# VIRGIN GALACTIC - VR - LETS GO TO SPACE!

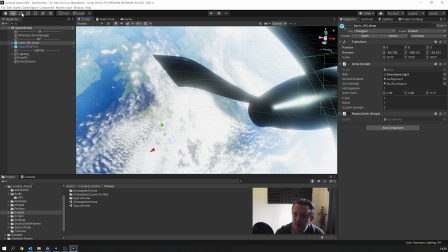(12:13)
And then the Earth clouds are spinning in the background across the Earth's surface just to give it a little bit more depth.
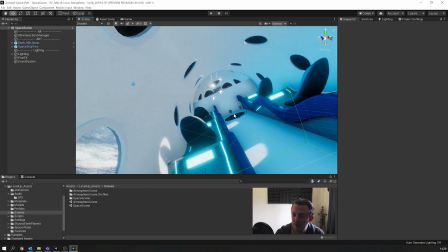(12:22)
And that's really it. so it's a really simple experience still a little fun one nonetheless even though it's really short but you can kind of sit in the plane for as long as you want and look out the window
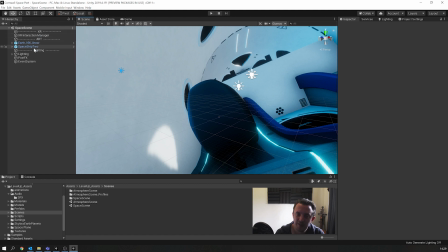(12:31)
again i set my hierarchy up that's all nice and structured and you see how simple it is i've literally got my xr interaction manager the art for the air for the ship and my
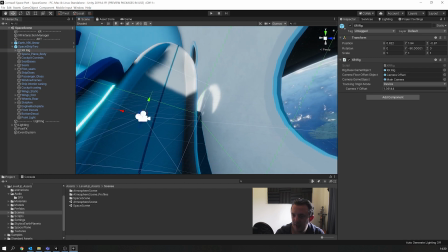(12:42)
xr rig is just sat inside the ship here at the back on the back seat the only thing about
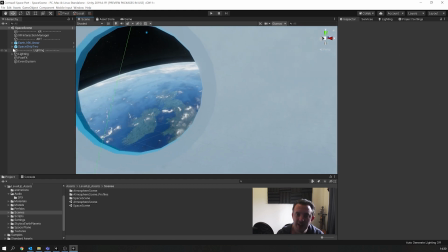(12:48)
this level is on our on the XR camera rig, let's have a look, let's find it in the scene,
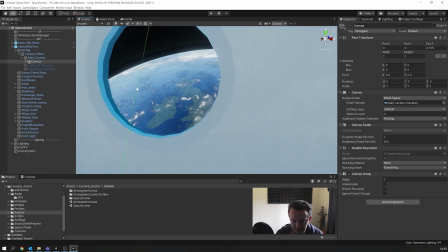(12:53)
you'll see on my camera I've got a canvas and this is the fade canvas so when the application
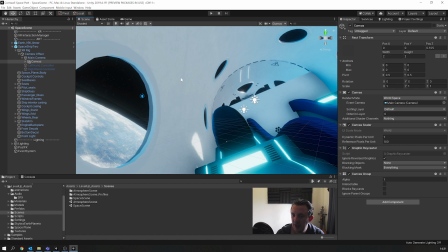(13:01)
runs and this level is loaded this canvas has for my black image there on my
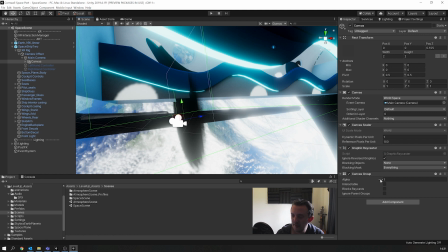(13:07)
canvas and you can see that as the scene loads and fades in this will slowly fade down and then it looks to the wearer like they've just transitioned from a blank black environment into this spaceship one from the first scene
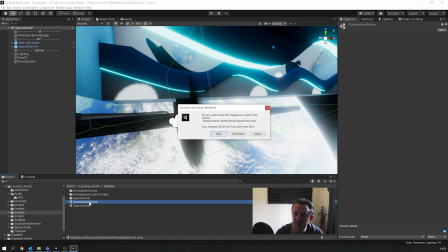(13:22)
let's jump back into the atmosphere scene and let's have another go so
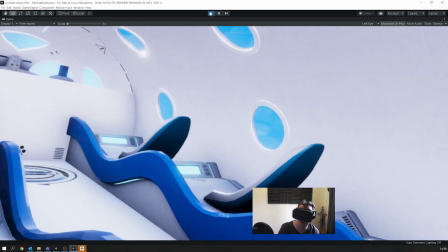(13:28)
we find ourselves zooming through the atmosphere we've got a particle effects coming by the window giving the impression of speed and movement and our atmosphere
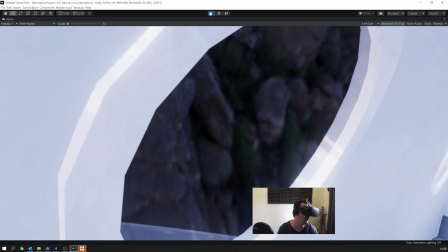(13:35)
trigger happens and the atmosphere fades out and we find ourselves back out in orbit and
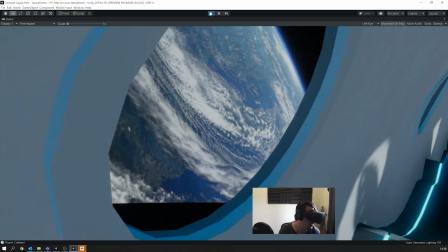(13:44)
the scene transition occurs with the canvas fading up and then the canvas fades down and we're presented with our new scene where we're in space
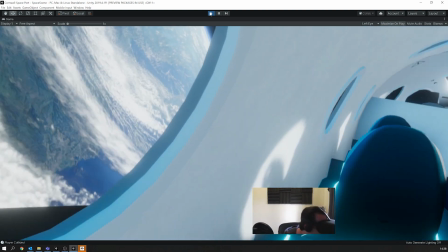(13:52)
we're inside our capsule or our spaceship and you can look out the window and see planet Earth below.
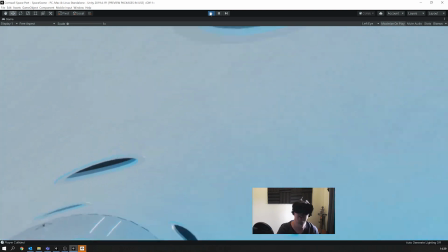(14:00)
There's no one flying the plane as well which is quite freaky and it's on autopilot and but hopefully you've learned something from this video and you've seen
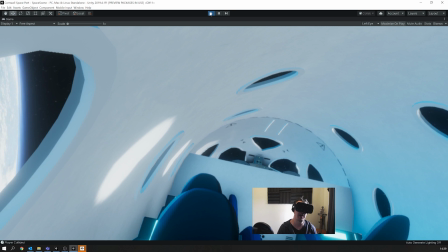(14:09)
just how easy it is to put together a very small experience but adding the little things that really make it seem polished so things like your
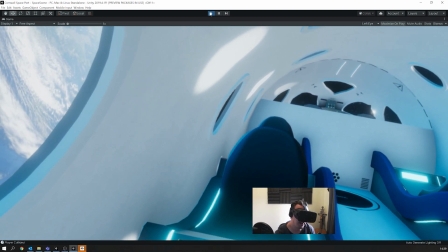(14:17)
post-processing and audio effects spending time on that and then adding
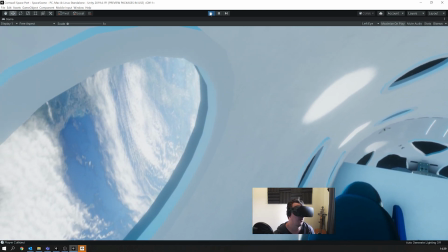(14:24)
a nice scene transition so it doesn't just jump cut from one scene to another and it fades out nice and fades back in
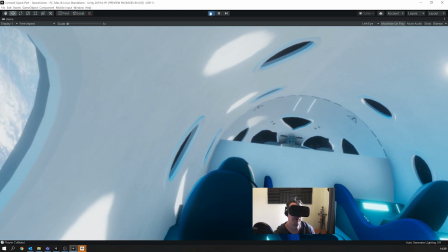(14:32)
and it makes the experience feel a lot more comfortable for the user
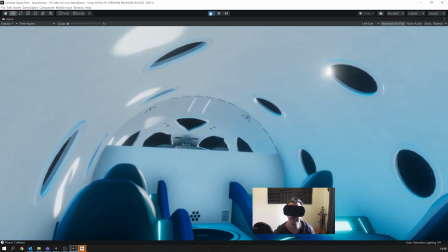(14:37)
it's worth spending time on those little things and sometimes they can go overlooked because it's quite easy to get excited and rush a project just
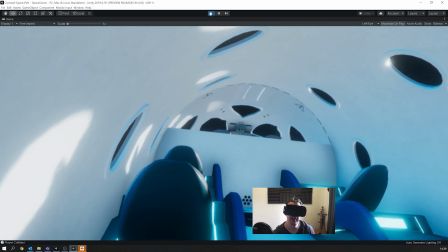(14:44)
to get out but definitely worthwhile doing all the little things and hopefully you've seen how
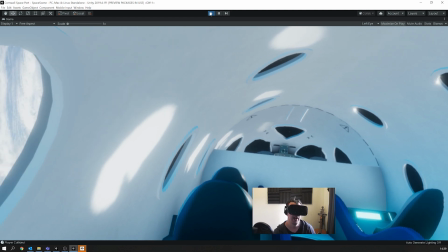(14:52)
I do it from the development side where I've structured the hierarchy nicely and I think that works for big awesome projects just
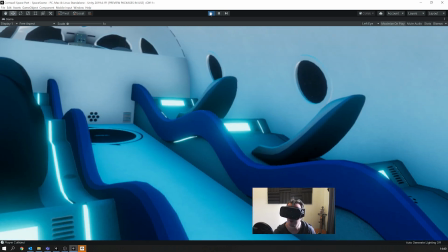(15:00)
labeling everything and making sure everything's named appropriately so you can find stuff in the future or someone else you're working with can find something in the future and hopefully you've seen
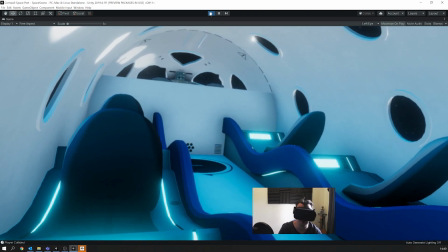(15:09)
how using like helper scripts like adding the gizmos to
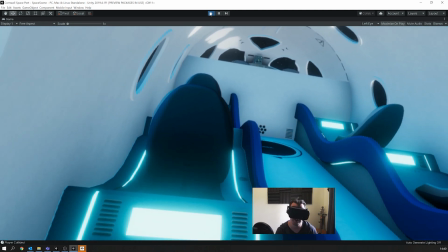(15:13)
empty game objects in your scene that contains scripts are important visualizing
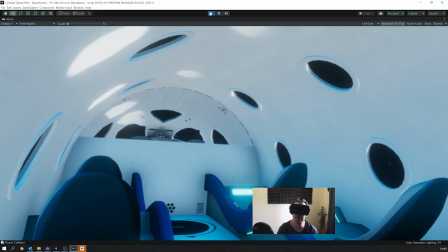(15:18)
them in the scene view so you get a better understanding of what's going on but
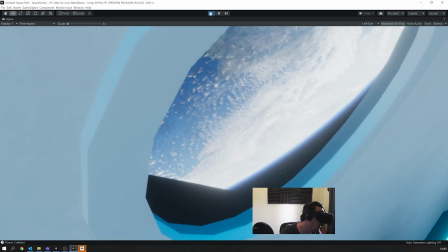(15:23)
this is quite a small experience and i put it together really quickly and but because of
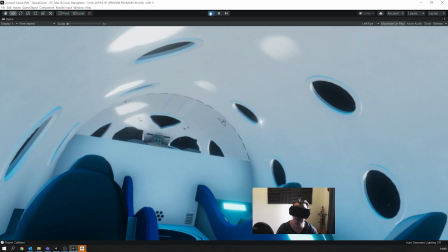(15:28)
the subject matter that it is space i think it's really cool and i think lot of other people will relate to that.
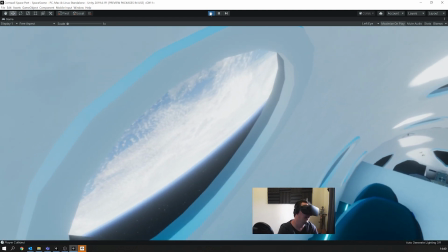(15:33)
But as I say, I hope you've enjoyed it and learned something and will be able to take something away to use in your own projects.
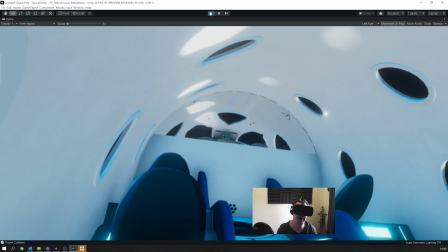(15:40)
I'll put this build of this experience up on my Patreon page for all patrons to have a go on if they've got headsets
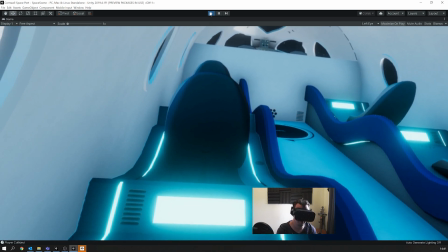(15:49)
and also push up the Unity project as well to there. So there we are, that's the end of the video. I really hope you enjoyed watching it and I hope you learned something and manage to find something that you can take away and use in your own projects. Next week we start our VR training course all about making your own games using XR Interaction Toolkit and Unity. But until then, I'll see you in the next video. Take care.